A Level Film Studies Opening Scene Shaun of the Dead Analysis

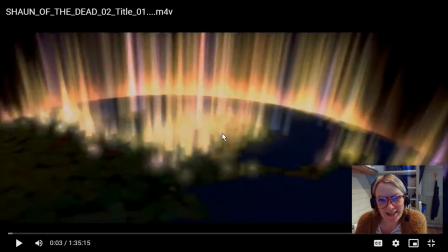0:00 Hello, Muffins. This is a little Shaun of the Dead video for you. This is going to be all about the opening of Shaun of the Dead, and we're going to talk about narrative, and we're probably going to use a little bit of ideological language as well.
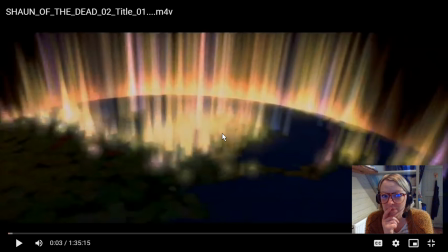0:15 Um, so, when you're watching something, especially an Edgar Wright, editing is really, really significant to this particular film and how he's choosing to make meaning.
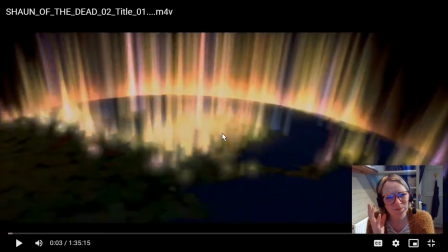0:30 Usually with editing, it's considered to be one of the more difficult elements of form to talk about because it's supposed to be invisible. You're not supposed to notice it, but that's not the case here. So I always think just a little signpost here about the importance and editing styles here is going to be really good for us. So opening sequence, let's begin.
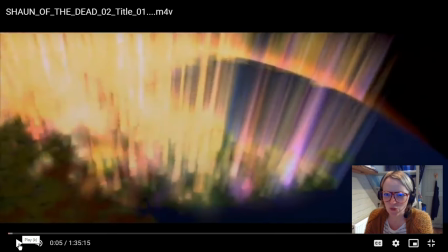0:53 Already, even before we have any visuals to talk about, we have got some sound indicators here to indicate that it's science fiction. And I would say that these are not just sort of like science fiction sounds, but they are B-movie kind of like science fiction sounds.
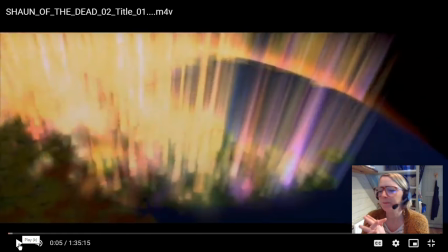1:11 So it's kind of like set to have that kind of like tongue-in-cheek kind of like genre hybrid of like a little bit of comedy in with the horror as well, because as we know,
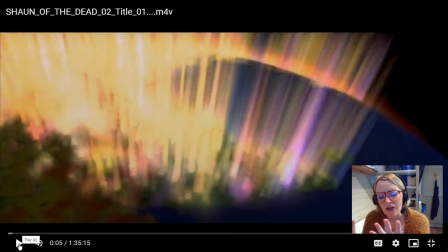1:26 this is a rom-com, so we're looking at codes conventions from across three different genres to be able to deconstruct here. So when we're looking at an opening sequence, we are of course looking for world building and verisimilitude.
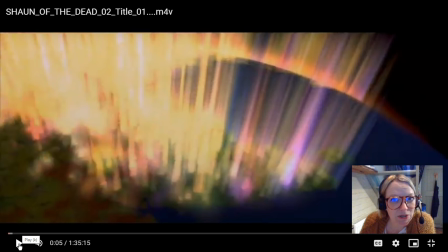1:45 We're looking at how the equilibrium is established and what the meaning of the equilibrium is. So within the exposition, we're also looking as well at how the protagonist is established. All those bits of vocabulary that begin with E is what we want in the opening.
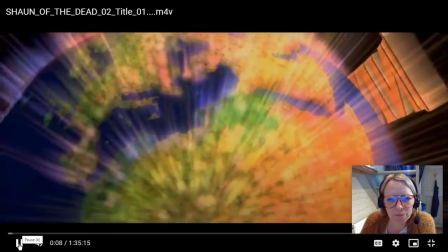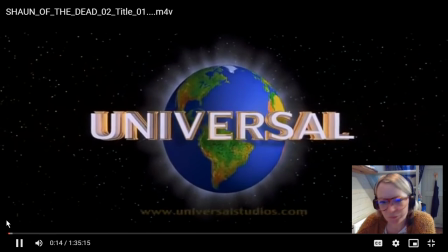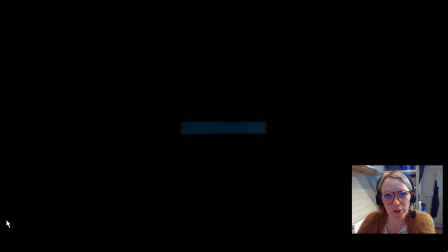2:13 Okay.
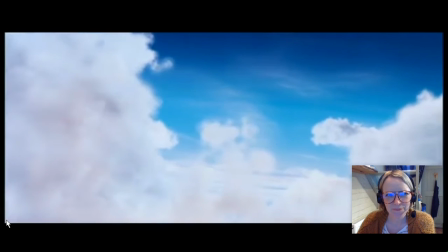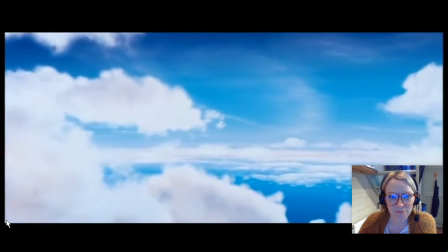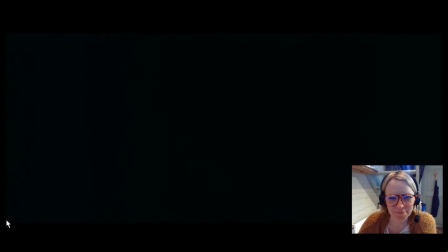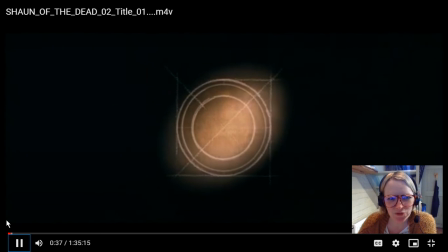2:32 We have these kind of ghostly sirens coming through, and then our track is Ghost Town.
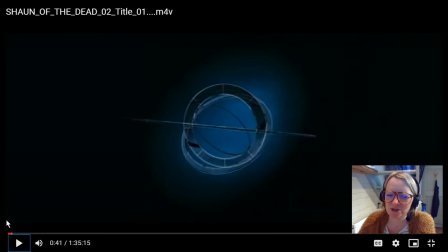2:38 So they're talking about, so that track is there, gives us connotations of this idea of the homogeneous mass and that everybody's living in a state of false consciousness. Everyone is already a zombie.
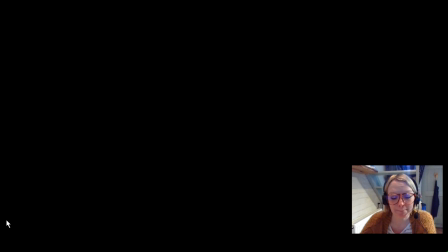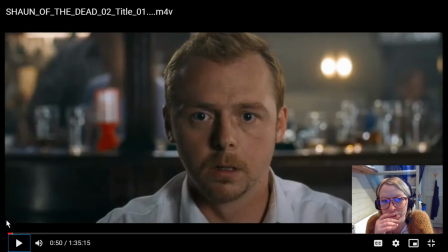2:58 Here we go. So our opening image, always great to talk about the opening shots. If you ever get stuck, just opening and closing shots are always really, really meaningful.
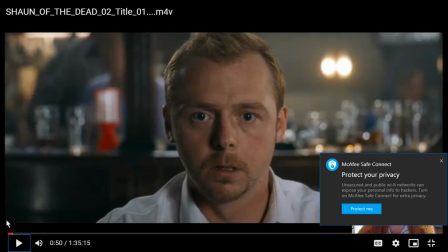3:07 So what we've got here is Shaun. He's giving us the 1,000-yard stare there, staring into space. He's already the zombie, isn't he? He's already checked out of society.
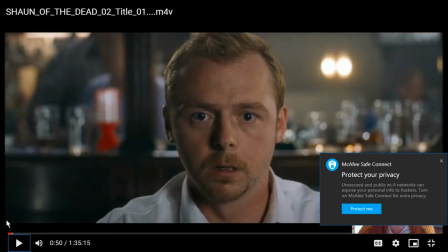3:21 He is typical Gen X sort of slacker. He's kind of iconic, really, of the Gen Xers, and he and this idea that he's not really living his life.
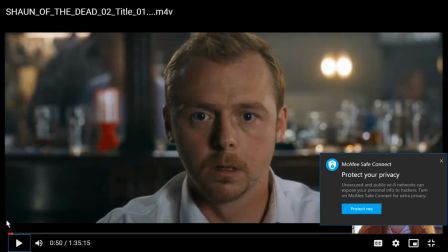3:35 He is quite happily existing in this zombified state of false consciousness. He's really, really happy. Well, I don't think he's really happy, but he's content in the state.
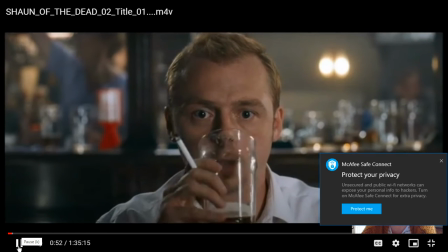3:49 Last orders, please.
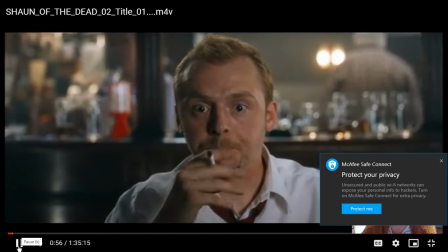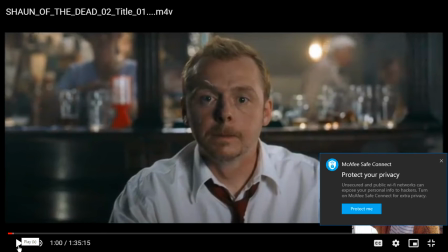3:58 So the camera is, we're having sort of like a pull back here, tracking out, distancing us from him.